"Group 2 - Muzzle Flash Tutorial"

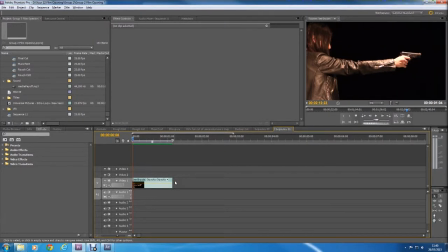Hello, my name is Alistair Price, and this is a video showing how to create a gunshot muzzle flash effect in Adobe After Effects. So you can see I've got the shot in Adobe Premiere Pro.
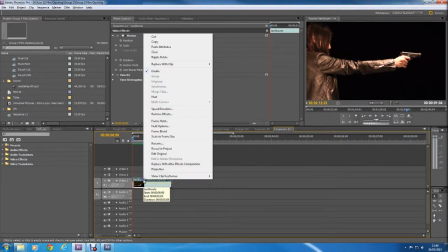If we right-click it and select the Replace with After Effects Composition button,
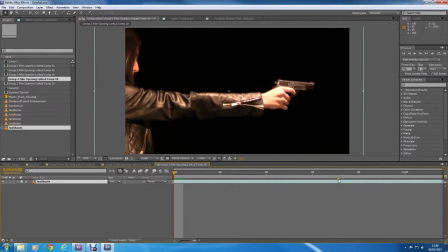it'll put it straight into After Effects, where you can add the muzzle flash effect here. The first thing we're going to want to do is duplicate the layer, change the mode to add, and then add our muzzle flash with the screen mode.
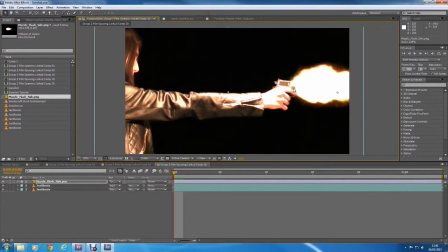That'll make it so the effect is nice and clear, and we can just adjust the size, position it with the gun, 1 frame long.
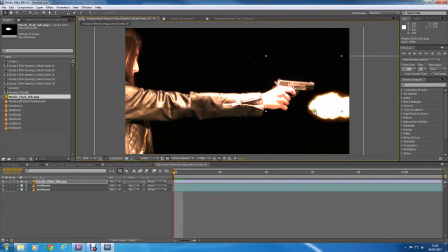We wouldn't want it any longer because, gunshot is meant to be a quick flash.
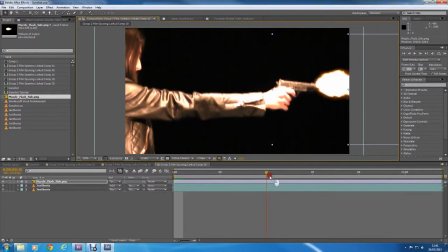It's worth noting that Adobe After Effects isn't a program I've used in the past. I've only used it for the first time during the process of making this film opening sequence. So this is a very new piece of technology for me, but I feel like we've got a good grasp of it so far.
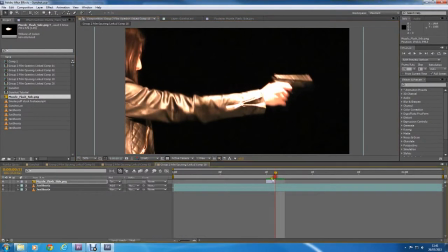So that's what it looks like with just the flash in. We're going to want to position it to the first frame which he fires the gun, just to make it look as natural as possible. So if we take a look at it now, it's looking pretty good, but we're going to want to mask the scene so that when she fires the shot,
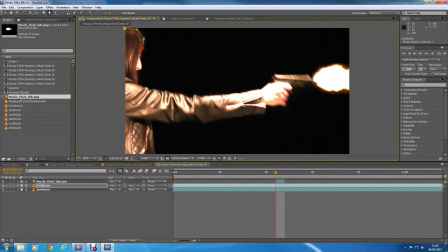it'll illuminate the scene as if there was a real flash from the gunshot. So the positions we're going to want to mask are around her face, pretty much anywhere where light from the flash would hit her, so part of her torso down here, and as well as that, probably around the front of her hand, not the whole of it though.
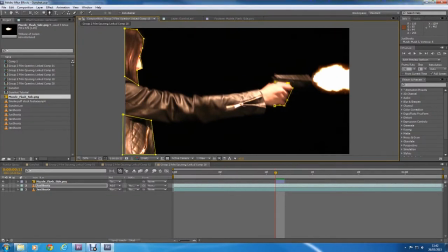We want the mask to cover as much of the necessary area as possible without getting too much of the black. Normally you would mask on the scene behind the gunshot, but as I've got a completely black background, that isn't necessary here.
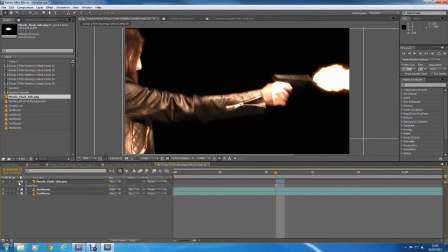So if we select all of the masks, we're going to want to feather them all to make the transition between the mask and the actual scene a bit more natural.
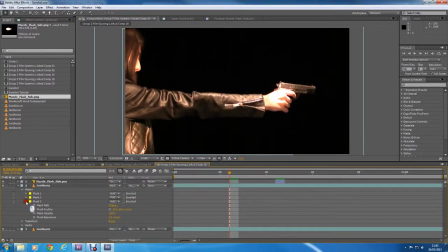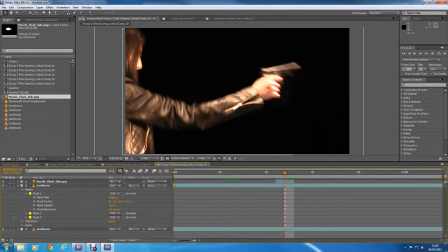So as you can see, as we're moving between each frame of our shot, the position of her hand moves as she fires the gun.
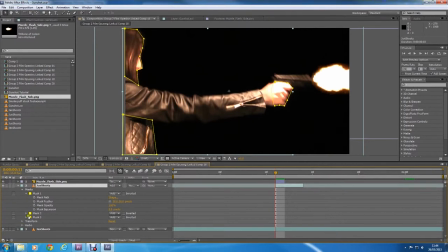So what we're going to want to do is move the mask through each frame of the shot so that it's still covering her hand, even when she moves her hand from the shot. As she's firing the shot, her hand does move quite a lot, but thankfully we can move the mask as a whole and then just
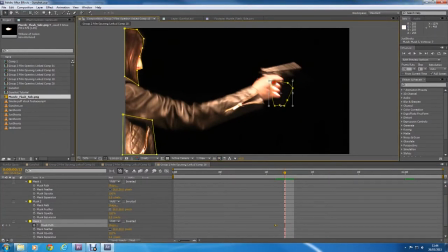piece together little each point that's out of place.
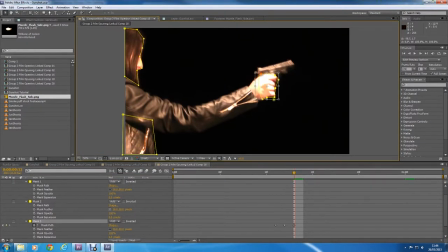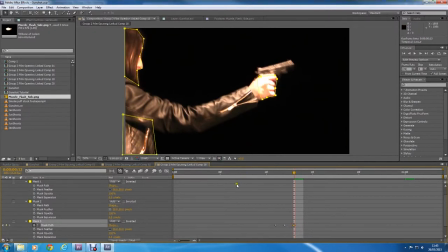So now that we've got all of our masks in, they're positioned roughly in the right spot,
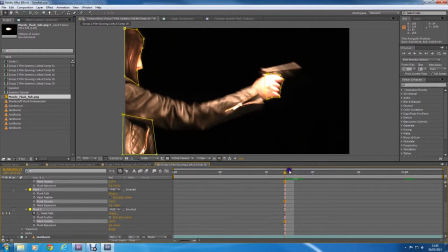and as we go through each frame of the sequence, they follow the scene, the part of the scene which is meant to be attached to. Now we can start making the effects look a bit more real, because the flash just sort of goes on and off when really it would have a really small fade.
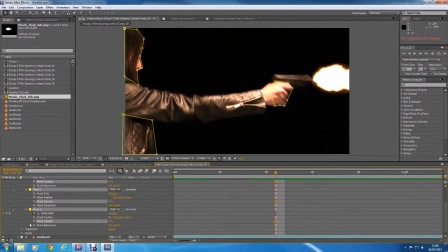So what we're going to do is just mess about with the opacity a bit, as well as keyframing. Going to want to keyframe each part of the scene so that at the start of the gunshot, the
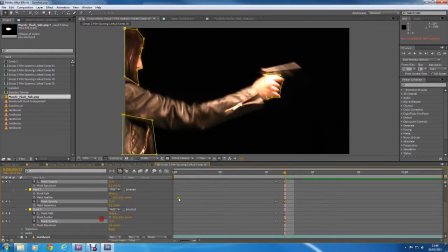environmental lighting is a lot brighter, but then slowly fades away through each of the following frames.
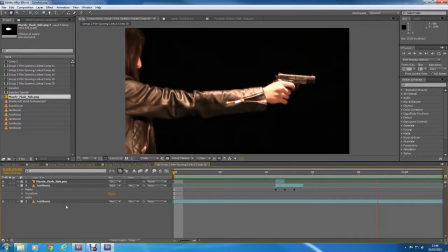So it's looking pretty good right now. We've got our environmental effects from the gun flash. We've got the muzzle shot, but we'd want it to look as real as possible. So what I'm going to do is I'm going to add a smoke effect at the front of the gun, just to give it a bit more realism. We're going to want to do the
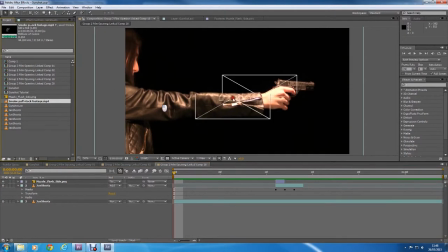same layer mode as we did with the muzzle flash. We're going to want to set it onto screen, and then just sort of position it by the barrel of the gun. So as you can see, it looks pretty good, although the smoke lingers a little bit after the gunshot.
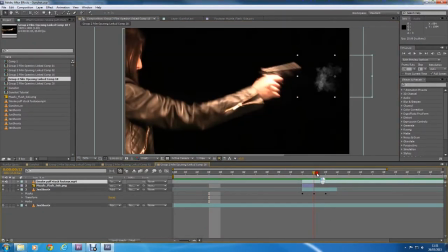So we're just going to mess with the opacity to sort of resolve that.
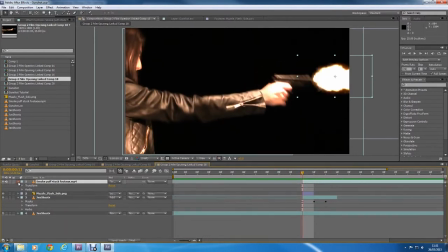So doing the same thing we did with the layer masks for the environmental lighting from the gunshot,
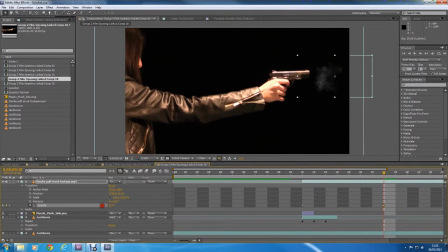we're going to want to keyframe the opacity of the smoke effect so that rather than just sort of lingering at the end of the shot, it fades a bit more quickly.
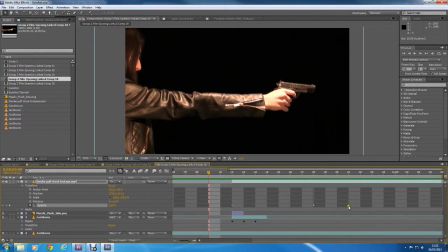You can see at the moment the smoke effect is fading a bit too quickly, so we're going to want to move the keyframe further down the shot onto a later frame so that the effect looks a bit more natural.
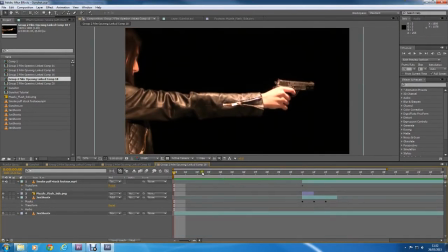Now that we've added the smoke coming out of the front of the barrel of the gun, our gunshot effect is now complete.
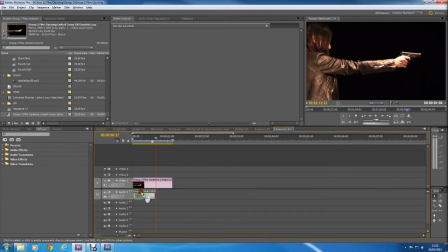We can just save the Adobe After Effects composition here, and it will transfer our changes straight into Adobe Premiere Pro, which is one of the benefits of using these two pieces of software simultaneously. And to finish things off, the last thing we're going to want to do is add a gunshot sound effect to our clip.